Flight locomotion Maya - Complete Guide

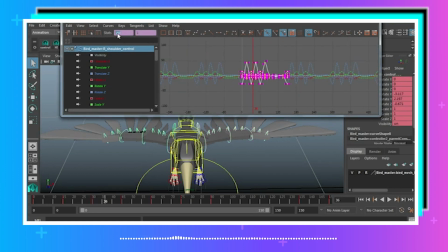12:23 And I'll go into this first box here and say minus equals 2. And that'll take these and back them up 2 frames. I'll leave the elbows where they were, and then I'll take the wrists, and I'll go in here and say plus equals 3.
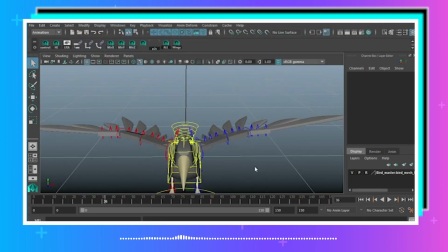12:40 So now we'll get some sequential breaking along the wings. And you can see there's just a little bit of lag behind there, which is cool. So now what we want to do is we want to get the wings so that as they're coming up,
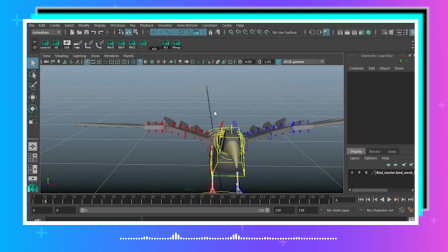12:57 they fold so that the bird can kind of easily cut through the water, through the air. Think of it as if you're swimming or you're cutting through the water. You want to have a nice kind of M pose with this
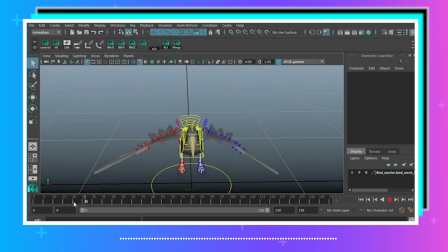13:12 so that you can get a nice change in shape from the wing. So on the way up, I want these to be kind of down like this. And don't be afraid to go super extreme.
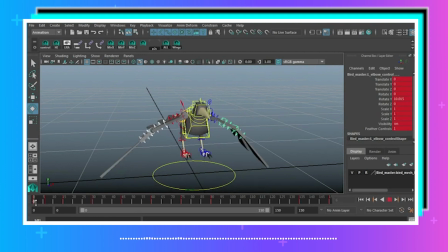13:28 You can always go back and change it. So, and then as they come down, they do that. And then as they come back up, that's where I want them to be kind of bent again. Let's do the same thing here. As they come up, we're going to counter that and have them come down.
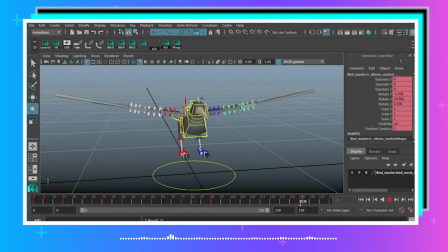13:51 And then here, we're just going to leave them for now. And then here, as they come down, I'm going to take these and counter them back the other way. So now we've got this.
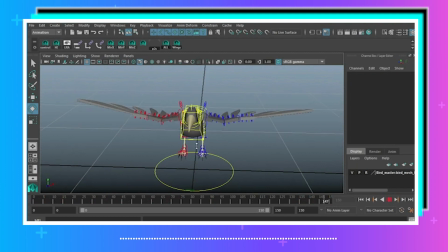14:10 It starts to look more like a flap and less like just moving stuff around. All right, so let's get that the wrist bits working for us now. So let's select that wrist and this wrist.
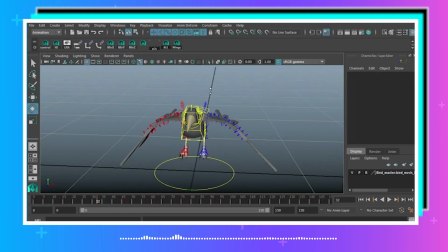14:25 And I'm just gonna go in and, are these not on the same frame? Let's see, I've got that. Oh, I've offset my stuff, that's right. I've got that and I've got this. And actually I don't need the translate key, so this is a good chance here where I can clean up a little
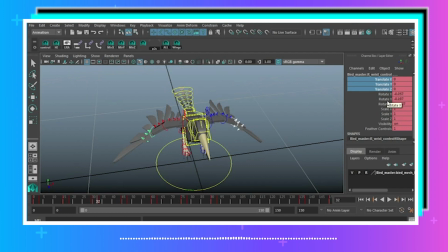14:39 bit. So all I've really done so far is keyed the rotations, but I pressed S to set a key, which set keys on everything. I can go in and right click this and say delete selected, and that'll blow away the keys that I don't need. So you see here, these are empty, but these are like this rose color.
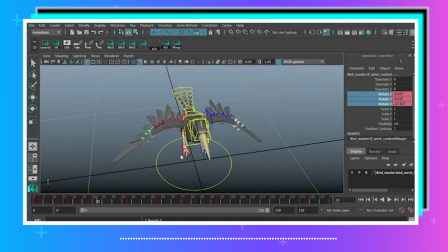14:56 That means that there's keys on here somewhere. So I want to keep those. But that cleans up the keys a little bit. Anyway, okay, so I've got here I want to counter this rotation.
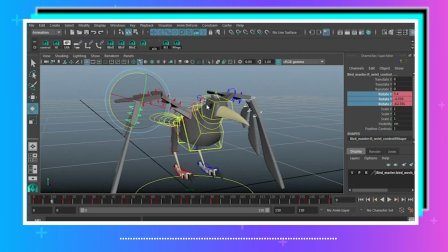15:11 Same thing we did with the elbows. I'm just going to bring this up, and maybe I'll even rotate it in a little bit like this. And here, maybe I want it to lag behind a little bit, so I'm going to bring it up like this a little bit.
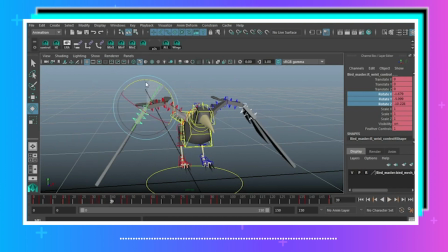15:32 Again, here I'm just countering the motion, and I'm kind of offsetting it from what the elbows are doing. Maybe here I'll let it come up a little bit. So basically you want to get some flexibility in this in these wings.
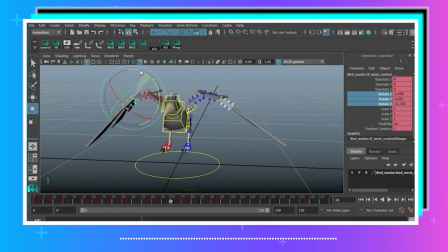15:53 And here as they come up, I'll do the same thing. I'll bring this down. Maybe we'll get one nice big flap. So we'll kind of get these even more extreme. And we'll just counter this a little bit. And we'll let Maya handle this in between here.
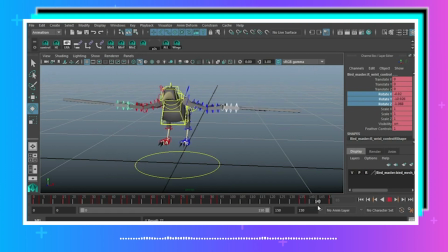16:13 And then here we'll counter them up.
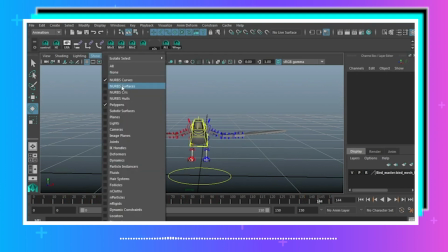16:20 All right, so this is what we've got now. Let me turn off my curves. And let me change my background.
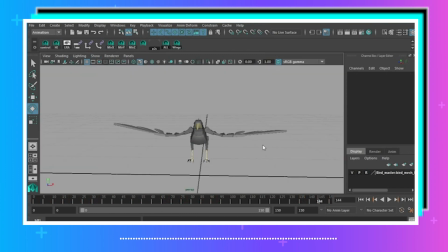16:24 If you hold Alt and press B, Maya will cycle through the colors in the background. So it'll make your character a little bit easier to see, maybe.